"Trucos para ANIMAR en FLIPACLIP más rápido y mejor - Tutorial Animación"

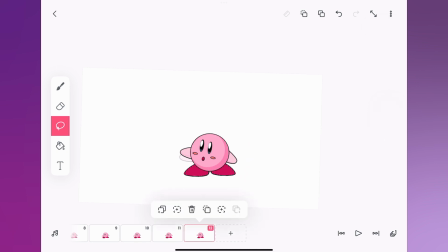247s
algo muy importante de esta técnica es que hay que cambiar de capa para mover cada una de las partes estamos en la capa del lado derecho del brazo derecho y lo movemos ese brazo nos tenemos que ir a cambiar a la capa del brazo izquierdo para moverlo muy importante eso para poder animar
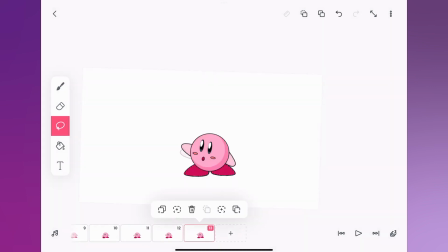266s
con capas y cómo vamos a hacer esta animación tal cual es primero posicionarnos en la capa como les digo después vamos a utilizar la herramienta el lazo y vamos a rodear todo el objeto que queramos mover en este caso va a ser uno de los brazos lo rodeamos y ya está seleccionado vemos
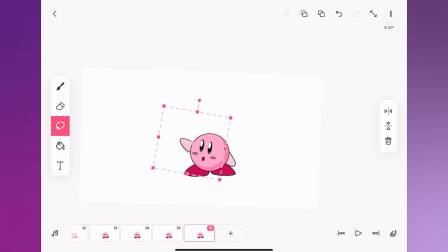283s
que están aquí los como los vectores o la selección para moverlo y de la misma manera podemos escalarlo podemos rotarlo etcétera todo va a ser el movimiento que nosotros queramos que en este caso va a ser tal cual nada más subir un poco el brazo de kirby y así es como se hace
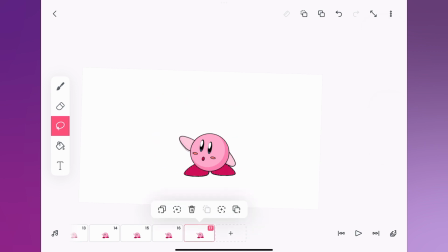299s
la animación vamos a ir haciendo esta secuencia capa a capa moviendo los brazos moviendo los diferentes elementos para lograr el movimiento que queremos y que quede nuestra animación esta técnica de animación nos puede ahorrar mucho tiempo porque así no tenemos que dibujar en cada uno de los cuadros a nuestro personaje desde cero
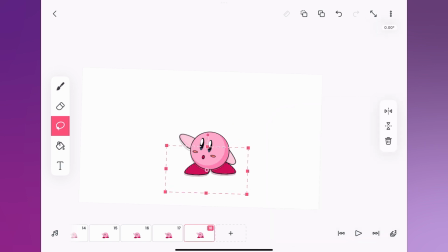317s
y además también lo hace un poquito más fluido porque el personaje se mantiene igual no a veces cuando dibujamos desde cero puede tener ligeros cambios y se van a ver en la animación pero de esta manera se va a ver perfectamente igual el mono simplemente con los movimientos que le hicimos la
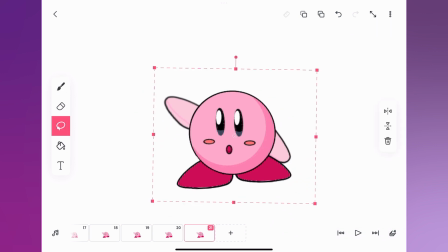336s
siguiente técnica que vamos a ver la de aplastar o ensanchar y esta es una técnica que nos sirve para darle mucho más estilo mucho más vida a nuestras animaciones no esto lo vamos a hacer de la misma manera que hicimos las animaciones pasadas con la herramienta de las dos seleccionando el objeto que
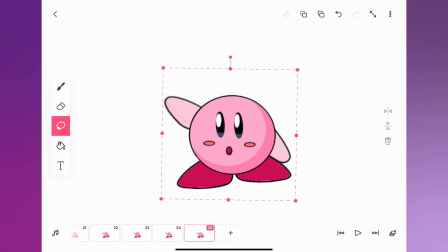350s
queremos editar que en este caso va a ser el cuerpo de kirby pero a la hora en vez de escalar lo vamos a agarrarlo de uno de los cursores laterales no ya sea por arriba o por abajo o en los laterales y de esta manera la escalada del objeto no va a ser
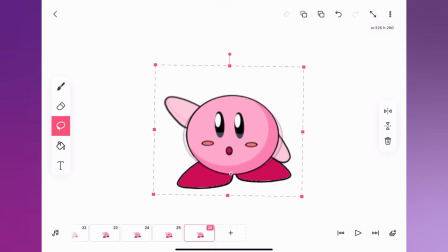366s
proporcional simplemente va a moverse hacia arriba o hacia abajo o hacia los lados aplastándose y de esta manera podemos hacer ese efecto de aplastado o ensanchado un punto muy importante de esta técnica de animación es tener claro dónde está el eje no que es este círculo vacío en el centro del personaje normalmente
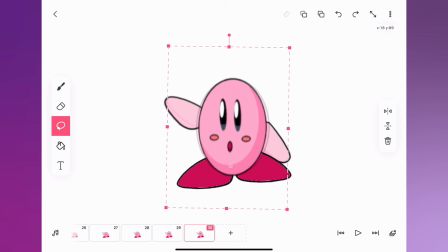383s
está en el centro pero para esta técnica es muy importante a veces tenerlo en diferentes posiciones, aquí lo vamos a mover a la parte inferior del personaje para que se aplaste hacia abajo como si estuviera así agachándose el personaje,
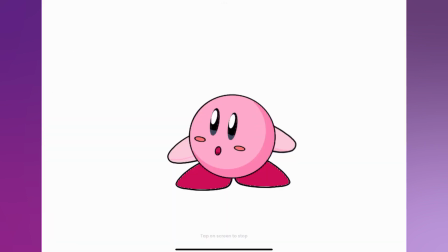397s
de esta manera vamos a hacer una animación como si Kirby rebotara y van a ver que tiene mucho más estilo con esta técnica de animación,
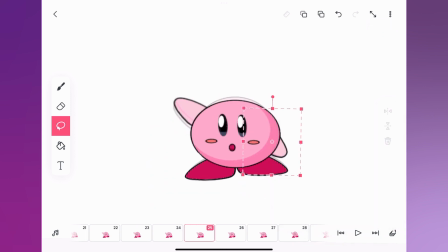404s
vamos a seguir con nuestra secuencia de Kirby haciendo el rebote y después levantándose y alargándose hacia arriba en cada una de las capas y ya después de eso vamos a hacer lo mismo con los brazos y las piernas para que esté sincronizado el aplastado del personaje y se vea todo en conjunto.
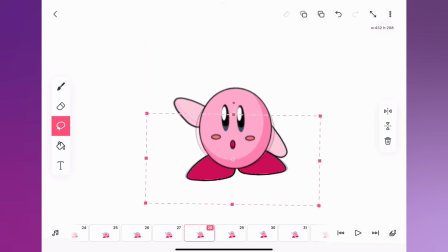421s
Esta es una desventaja de Flipaclip, que no encontré cómo anclar todas las capas para hacer el ensanchado de todas juntas, entonces tienes que hacerlo uno por uno e ir sincronizándolas. Pero en otros programas más avanzados, ya sea como After Effects o programas de computadora, sí se pueden anclar las capas para que si tú ensanchas el cuerpo, se ensanche todo junto.
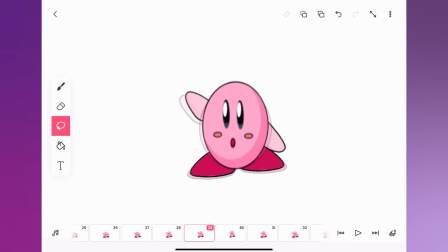441s
En Flipaclip no lo encontré de momento. es por eso que vamos a tener que hacer el mismo proceso que hicimos con el cuerpo con los brazos y las piernas pero una vez que lo tenemos listo queda muy muy chida la animación y